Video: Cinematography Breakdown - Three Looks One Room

Glimmer glass helps it a lot, just to kind of take off the digital and sharpness and everything. You can see the highlights starting to bloom here. And these graphite countertops are actually really cool because they were creating like blue cyan highlights. I didn't do that. It was just from the light hitting the window and then bouncing off of here. It was just creating these nice little pops of color. And then you can tell this is with the SLR Magic 25mm 8PO. I love these lenses because, spherical aberration is a great attribute of these lenses, right? This is on the FS7 with not a speed booster. Just because with the speed booster, then you start to see the teleprompter, right? We don't want that, so we just use a regular adapter, EF to email, and nice spherical aberration here. Again, with the glimmer glass helping to bloom some highlights here and also suppress some of our highlights here, right? And then our last one we're talking about is our prep deck salad, right?
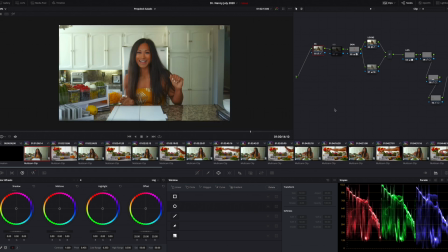17:44 So from here, this is a little bit more involved because again, I just didn't have a lot of the right amount of fixtures, lighting fixtures, and lamps, right? And I'll show you what that means in a moment. So everything is the same here, right?
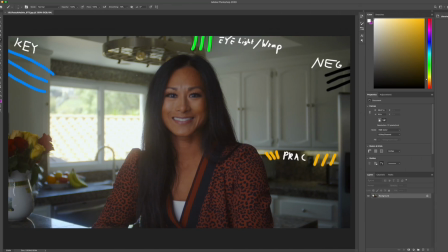17:59 Everything is exactly the same as we've been doing. Same setup with the 120D going into our ultra bounce, keying her, right?
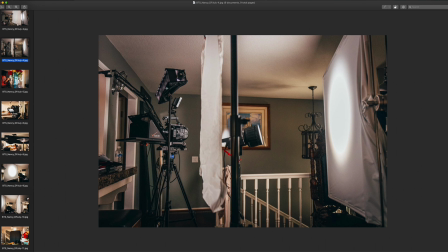18:07 So you know the whole story here. Wrapping our light around with the nan light, right?
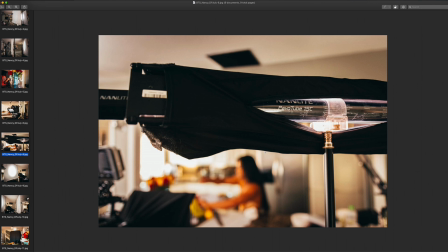18:11 Just to kind of give her a little bit more of a allowing the light to wrap around her face more, and also giving her the catch light.
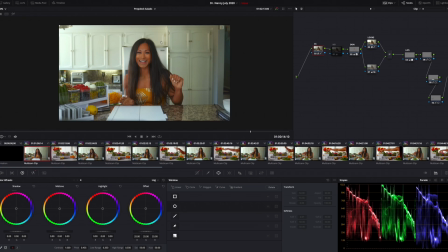18:20 What I added though was in the deep background here, just to kind of create some color contrast now, right? Is I added a nan light tube in the way there was like
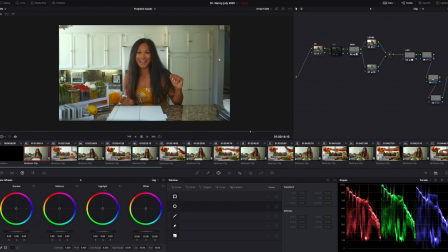18:35 there were some cabinets here, and I just placed the nan light on the cabinet, set it to like a cyan color. And this is only like 3 or 4% intensity, not too much. Hitting the wall here again, just to kind of create some color contrast, making our scene look a little bit more interesting.
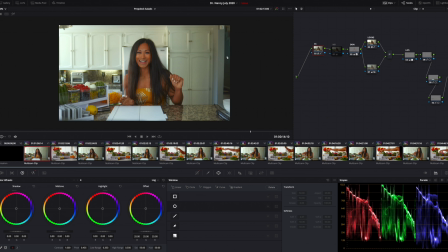18:54 But again, not too bright, right? You would have to really stare at this to be like, oh, like that's a different color, right? And that's the idea, is you don't want things to be so noticeable, right? You just want little hints in our cinematography, right?
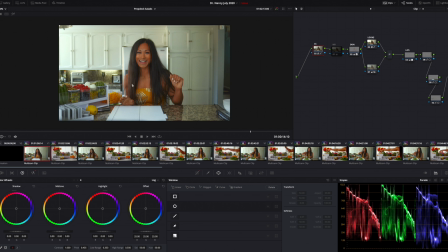19:10 So we have a nan light here. Everything is pretty much the same, but what I couldn't do, since I just didn't have enough grip equipment to do it, this area here, the prep deck, looked a little underexposed, and we were shooting multicam for this one.
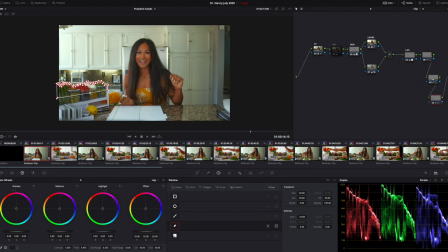19:27 It just looked a little underexposed, but I didn't have, if I had like another C-stand with a boom arm, and then having my other nan light come down here, I would have been able to just spot
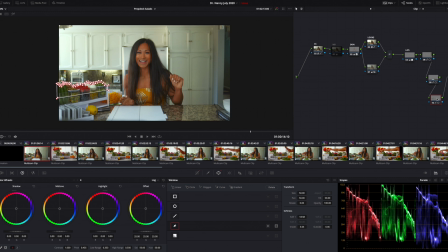19:43 our fruit and vegetables here a little bit more. So what I did was I actually had to add that in post, right? So all this was just using the pen tool, creating a mask around our fruit and vegetables, and then just increasing the exposure ever so slightly, right?
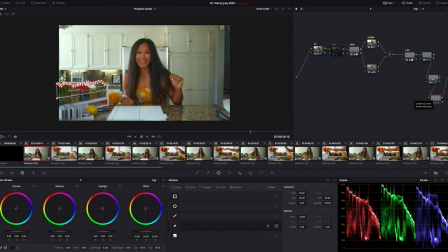19:59 It's so unnoticeable, but that's what you want. You want it to be unnoticeable, right? So this is with it off, and then this is with our power window on, okay? And then the same thing with our counter here. It just looked a little under, but again, this counter is reflective.
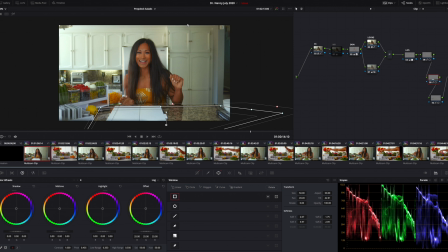20:16 If I had another light, or if I had another light overhead, another tube light, a nanolight tube with a grid in front of it, probably with some diffusion wrapped over it as well too, I would have had this overhead and just shining this straight down as much as possible, trying not to allow the light to spill onto her, right?